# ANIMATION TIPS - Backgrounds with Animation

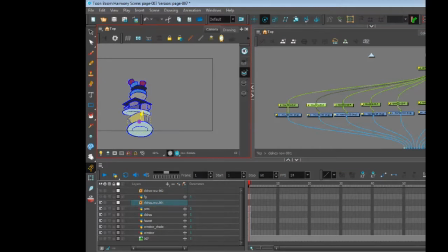(16:20)
And then now I'm just selecting each peg and then moving the pivot using the advanced animation tools across the upper toolbar, moving them so that they're roughly where I think they might need to move from.
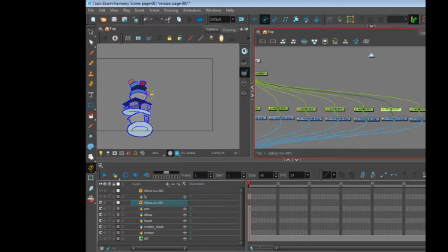(16:37)
Some I put at the bottom, some towards the middle. I was thinking about maybe doing some rotation on them, but I thought it might get too busy. I might go back later and do some rotation. I don't know.
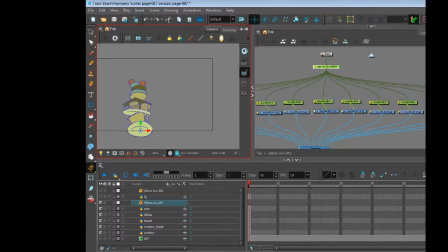(16:51)
I'm not sure yet. I didn't plan out the animation in terms of like doing a whole bunch of thumbnails and stuff. This was really a more like, ooh, I could do some animation on this kind of thing.
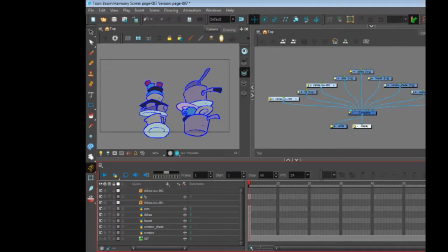(17:06)
Because I a lot of times people just don't tend to do very much in terms of background animation, or even really discuss it much. So if I have more scenes that have background stuff and there's animation,
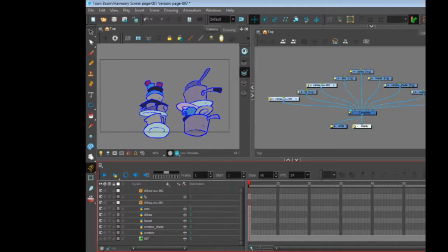(17:22)
I will definitely make another video, especially if it has more animation to it, because this is actually really simple.
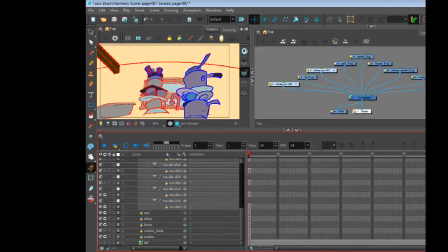(17:31)
This is just far background, middle ground with all the pots in it that are going to animate, and then a foreground.
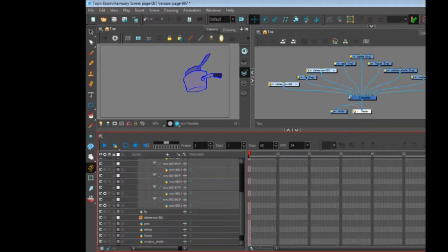(17:40)
And animation is really simple. It's just they translate up and down animation.
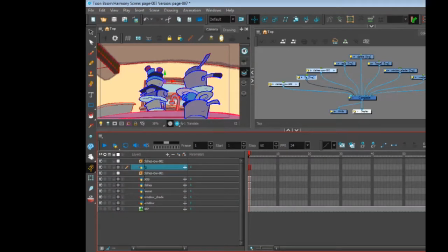(17:44)
So it's nothing difficult. It's not a mix of different techniques. It's just put everything on a peg and set keyframes for it so it goes up and down. So now what I'm doing now is I'm experimenting with how do I want to handle
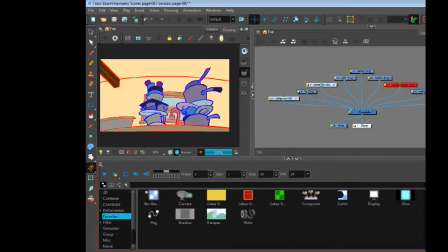(18:02)
pushing this stuff that's deeper in the background further back.
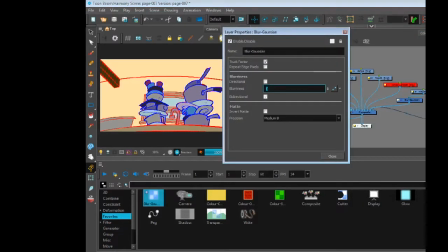(18:06)
So what I did was I went into my effects and I put a
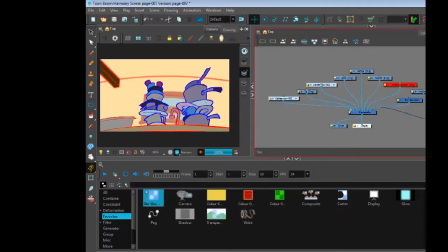(18:14)
Gaussian blur in there and dropped that on the layer that's the furthest back.
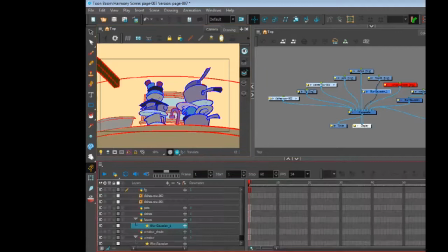(18:20)
And I also put a blur that's on that little faucet piece, because that's on a separate layer by itself as well.
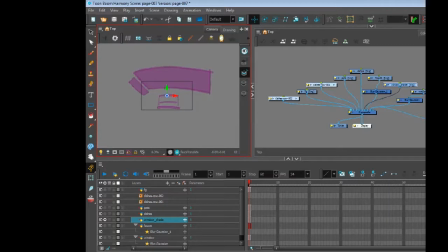(18:29)
So I could push those two things back.
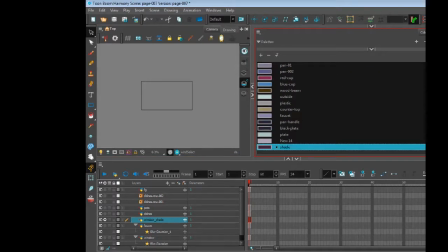(18:33)
And I changed my mind about what I wanted to do with the shadow for that stuff far in the background,
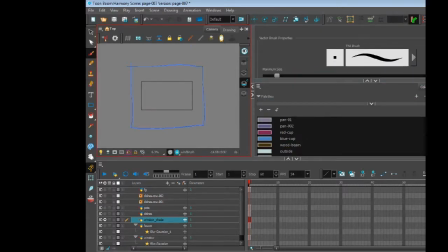(18:42)
and decided I'm going to redo that.
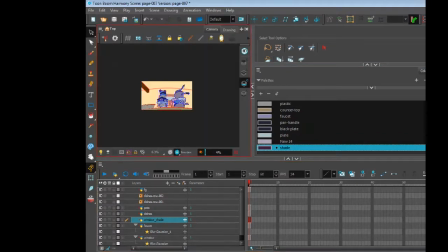(18:47)
And so what I did is I made just a complete layer
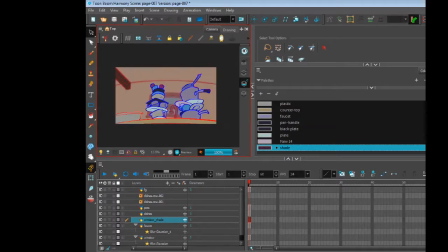(18:52)
that knocked back the value of the stuff behind the pots and pans as a whole.
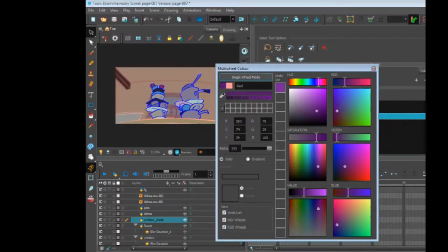(18:59)
And I might decide later to do like a gradation on that, so it's not just a one note sort of fill.
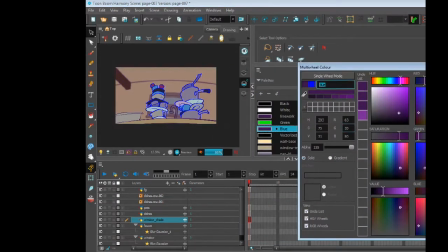(19:07)
I'm not sure on that yet. I'm still thinking about what I'm gonna do with that.
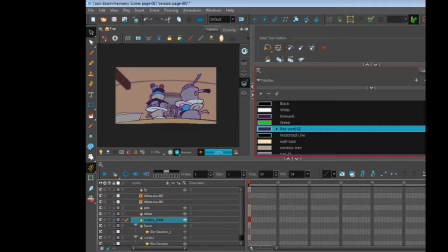(19:15)
But the idea though is to just push and create more separation between stuff in the foreground and then stuff further back.
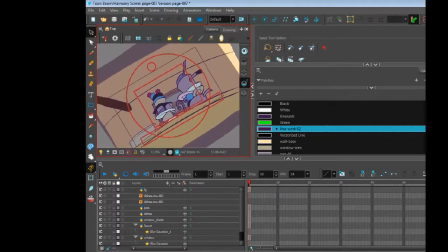(19:25)
And then it just adds that extra layer of flexibility. So if I decide I want it to be lighter or darker,
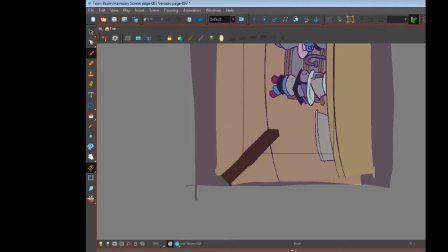(19:32)
all I really need to do is just go into that layer and adjust the opacity on it so that more of the color shows up
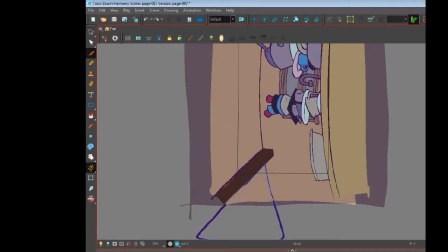(19:39)
and it makes it darker. I could have probably went into effects and did some sort of blending on it,
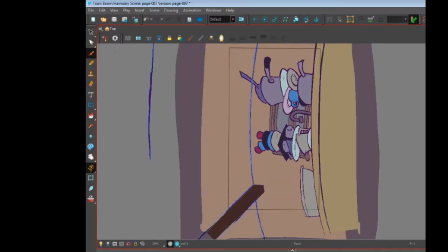(19:48)
but I think it works where it's just a color with some transparency on top of it.
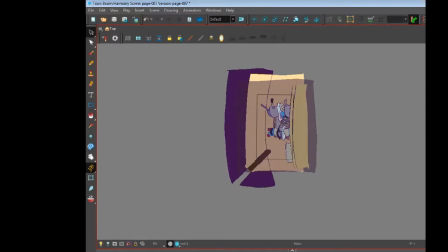(19:54)
So I went in, I decided I'm going to remake the shadow,
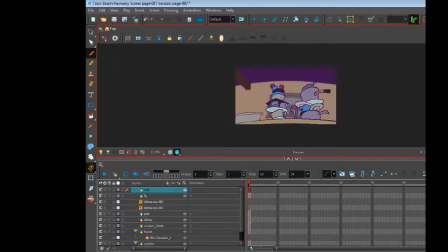(19:58)
but mostly just make it for the roof and then some of the inside of the window parts.
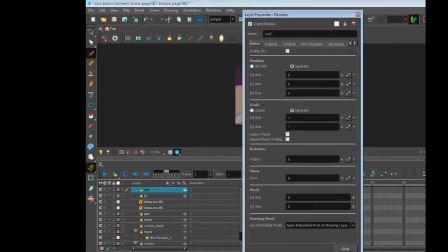(20:05)
And I just wanted to make it relatively simple, not overly complicated.
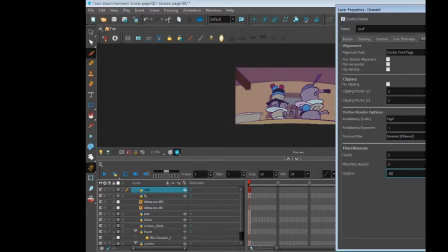(20:10)
So I played with the opacity on it. I think I ended up leaving it at like 30-40%, something like that,
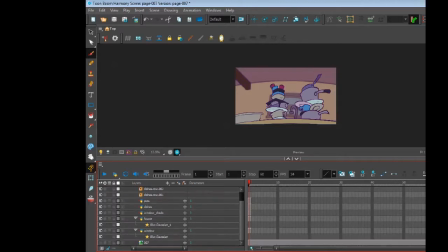(20:17)
just so that there's separation between the face of the wall and then the roof, so that it's not a one note,
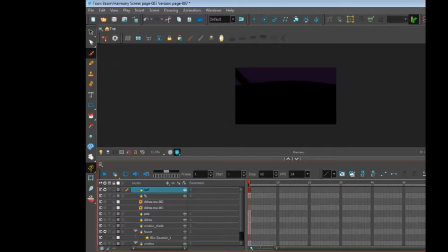(20:23)
that you get a bit of dimension there.
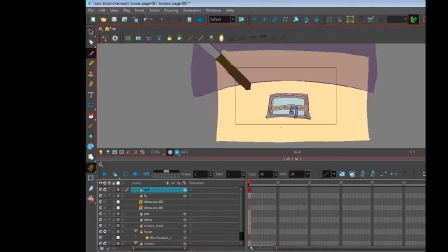(20:26)
And then I added some value to the window and then the faucet as well,
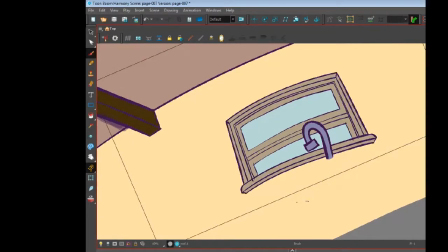(20:31)
so that they weren't, even though they're flat, I wanted to add just a little bit of dimension to it. So, going in and putting those little bits in there was, just really helpful, just to add, a little extra. You might not even notice it, to be honest. Like somebody just,
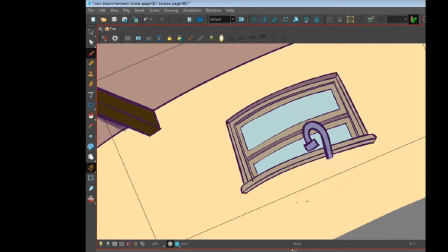(20:53)
looking at it, they're probably not gonna say, "Oh, look at the depth on that." Unlikely that they're gonna say that, but it adds a little something. And the more
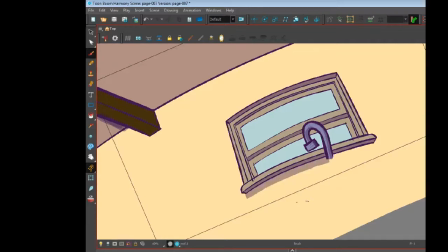(21:10)
visually astute somebody is, the more they might notice those little things and add that extra bit of visual interest. So hopefully some little kid might appreciate it.
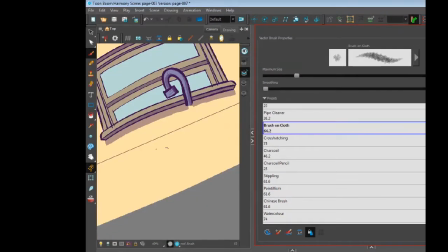(21:23)
Maybe their parents might, I don't know.
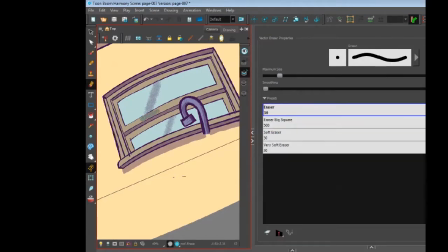(21:27)
So I changed to a little textured brush because I didn't want the window to have the same sort of feel of the other parts,
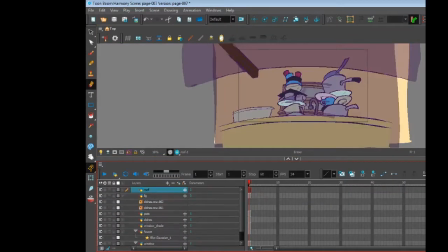(21:34)
and most of that window is going to be hidden behind the pots anyway, so I didn't really need that much time and energy into it.
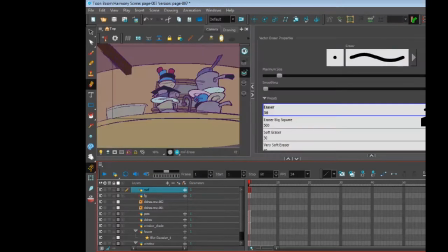(21:40)
So I went into the node view again to move
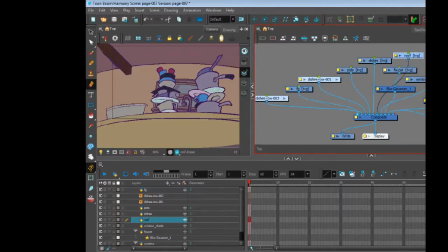(21:46)
where the roof was, so that I could have it sit behind all the pots and pans and everything. Because sometimes in the timeline,
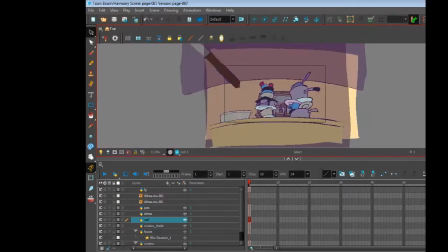(21:57)
if your node gets broken and it's not connected anymore, it won't let you drag it from
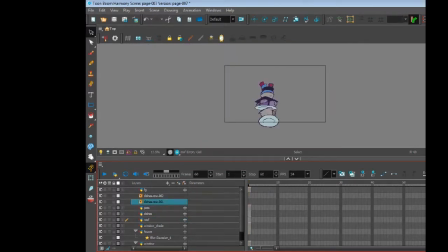(22:04)
the top or bottom to where you want it in the timeline.
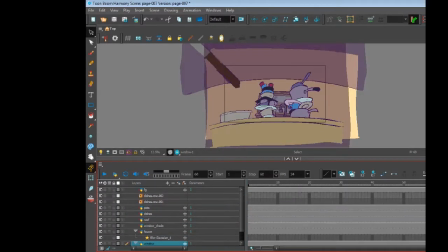(22:09)
So I don't even try in the timeline a lot of times to organize where I want things. I'll just go into the node view, mostly just because I feel really comfortable and it's fast, and I don't have to guess about is it working, is it not working, blah blah blah.
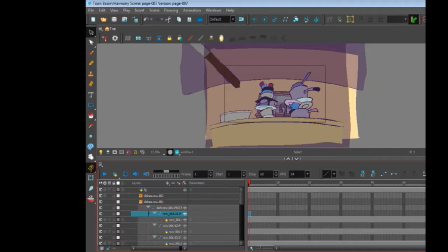(22:26)
So now the magic of animation, which, man, for this is like the fastest part, really.
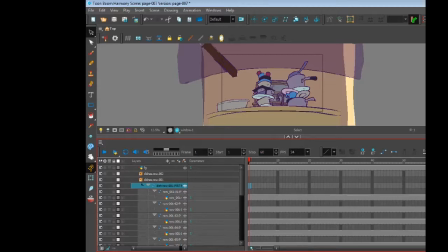(22:39)
I mean, once you get all the drawings and stuff done, setting a key, moving in the timeline, setting a key, moving in the timeline, setting a key, scrubbing it and looking at it is really all you do.
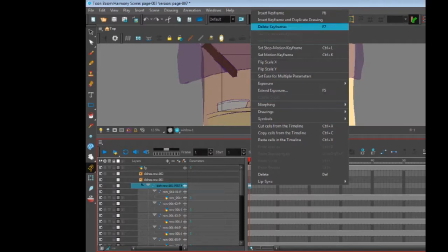(22:59)
One little shortcut, and I didn't really, what I should have done though, now that I'm looking at this,
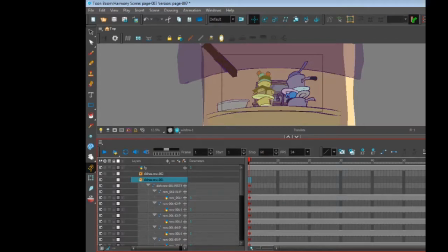(23:07)
usually for the art layers, I'll go into each art layer and I'll tell it, don't record animation information on the art layers.
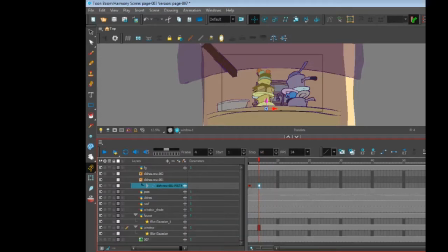(23:20)
Mostly because if you ever do like drawing substitutions, and if you have
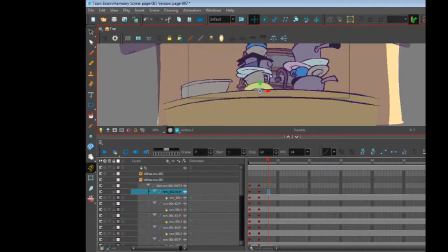(23:30)
keyframes on those art layers and you're doing drawing substitutions, if you decide to move your keyframes around because you want to play with the timing, you end up having to fight with your drawing substitutions,
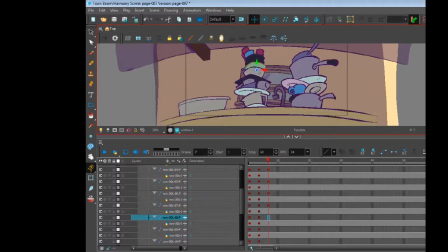(23:46)
because sometimes they're in a different position on the timeline that you might end up accidentally overlapping if you're moving keyframes around. So I would say probably try to avoid setting keyframes on your art layers if you can.
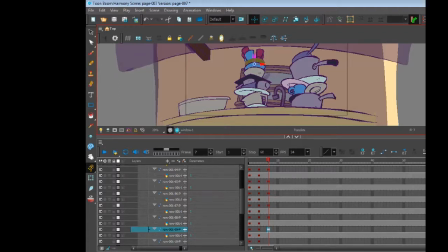(24:02)
I mean, there's times where you might want to do some extra tweaking, squash and stretching, or something that might require you to put a keyframe on your art layers, but it's usually best to avoid it.
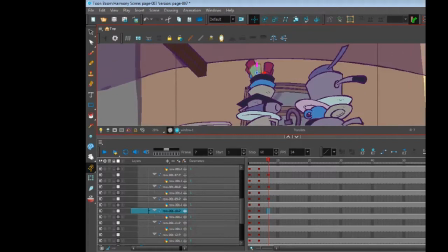(24:14)
I didn't even notice it until just now, which is bad. But when you're kind of blazing through and just you have a simple thing and you're like, oh, this is gonna be easy, that's when you make those kind of mistakes.
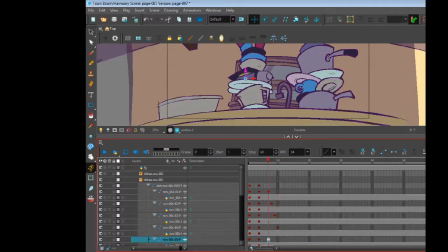(24:31)
But luckily this doesn't have any drawing substitutions or anything, so it's pretty easy.